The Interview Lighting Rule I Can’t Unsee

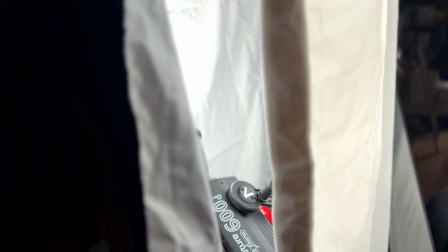(4:09)
You basically bounce a strong source, which in this case is an aperture 600D, into some sort of a reflector.
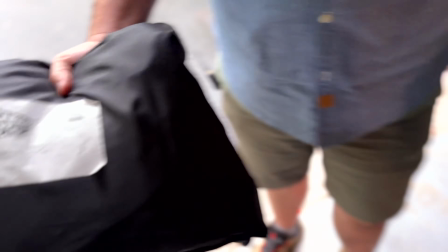(4:18)
We used white muslin, the 6x6, and then it bounces back through diffusion,
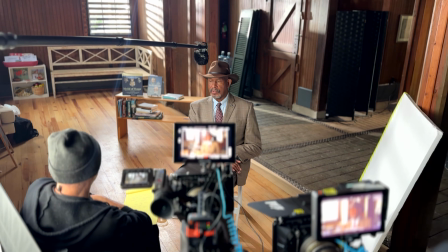(4:24)
which creates a very large light source, making it really soft, and it almost wraps around the subject instead of hitting them directly. The reason why I went with this is that because it's giving me a larger source,
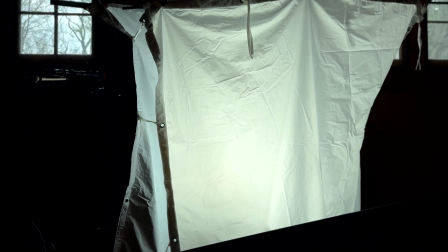(4:36)
and not like a softbox where it's directional, I'm forcing it towards the subject.
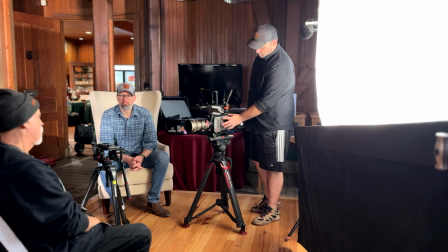(4:41)
This is giving me a softer light, smaller footprint.
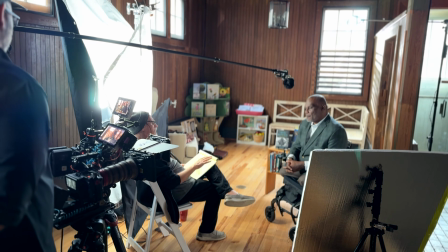(4:47)
Sometimes I'm working in tight spaces, so this is where this comes into play. So if you have the space, this is almost always the move. If you don't, a softbox works, and you can, manipulate a softbox a little easier, but you're trading softness for a more directional hit. If you want to replicate this setup, down below we're linking all the lights that we use. Now, if you only had one light and no time, you could stop right here. With a nice background and some natural light coming through the windows, this could already look pretty good. Honestly, a well-placed book light alone puts you ahead of a lot of shooters. But there's a gap between a setup that looks okay and one that looks like this. It has nothing to do with adding more lights. John closed that gap with two things that cost almost nothing.
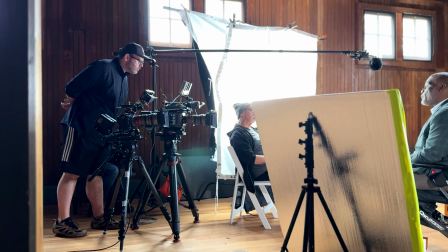(5:34)
On the negative side, we have a small ounce.
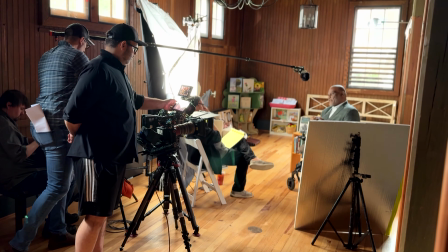(5:38)
It's just a foam core 4x3 that I cut of just insulation foam from Home Depot. So the most expensive equipment that you brought on the shoot? Yeah, because I can use it to insulate my home after I'm done.
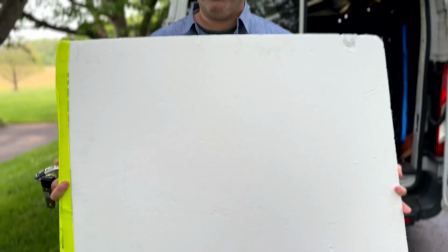(5:59)
So that's it? That's the exact one you saw in the video. So how much does this thing cost total?
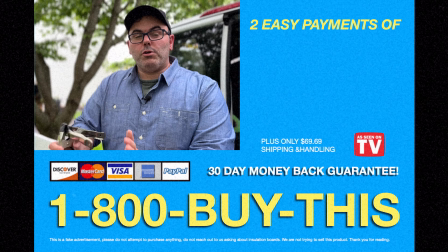(6:07)
$28. $28. But for you, for now, 2 payments of $19.99. That's the real lesson underneath this whole setup, is not about having more gear, it's about understanding what the gear is actually doing.
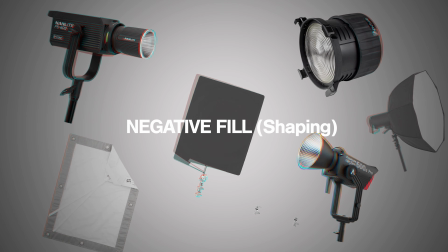(6:22)
Which brings us to negative fill. And this is what a lot of people get wrong. They try to fix lighting by just adding more light.
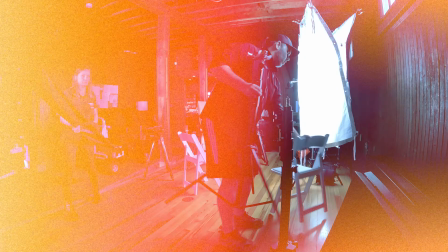(6:29)
Professionals shape light by taking it away. Do you use neg on just about every lighting scenario?
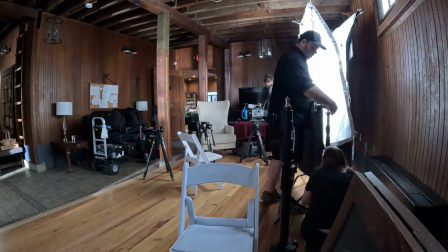(6:36)
Yeah, use it to help shape light.
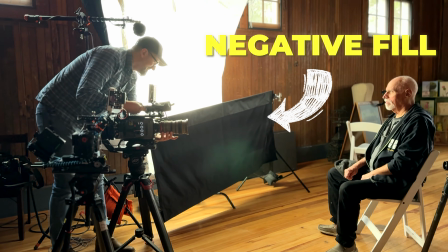(6:39)
That's in a number of ways, from controlling the fall off from the light source to creating streaks,
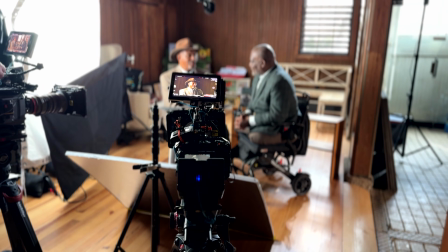(6:48)
just to add some contrast to faces. Regardless if you're just using one light or just natural light,
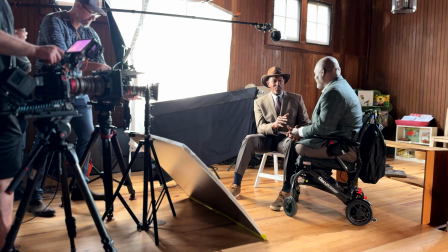(6:55)
you can use an egg just to help shape your talent. Even if you're working entirely with natural light, a simple neg flag is one of the easiest ways to immediately level up your image and get some contrast. It costs almost nothing, and it changes everything about how a face reads on camera.
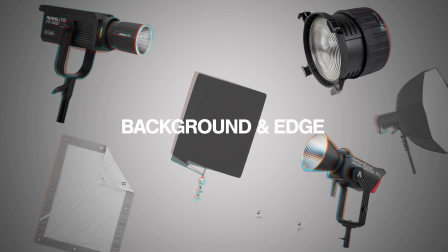(7:14)
The last piece is separation, and the key is to make it feel almost invisible.
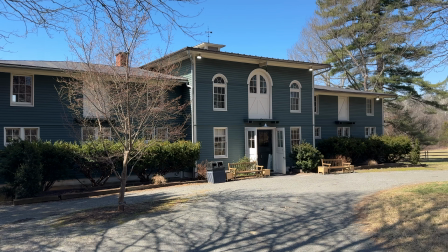(7:19)
This room has a weird feature because it's essentially a renovated horse barn from the 1800s, and it has a false wall behind the subject. John used that false wall to hide a light stand with a small light, which is something most rooms won't give you, but the principle here still applies anywhere.
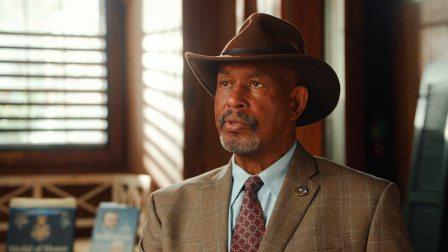(7:36)
So there's this very subtle edge here. So that's just coming off of a combination of the window, which really isn't hitting him direct. What I have on that false wall overhead is what
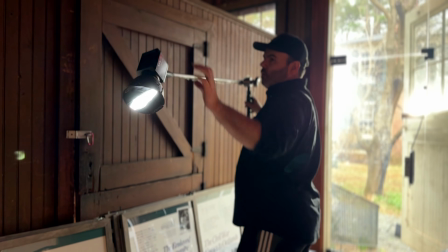(7:55)
I placed a small Amaran 60 with a reflector that I calf the ends
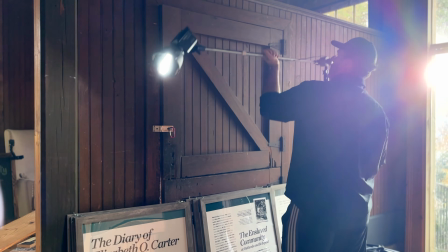(8:03)
just to kind of give me a little bit of a streak instead of just shooting just wide.
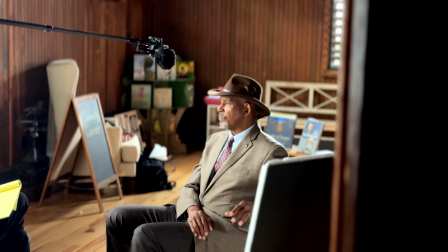(8:08)
I wanted to kind of control that to hitting a little bit of the hooks and giving him a edge.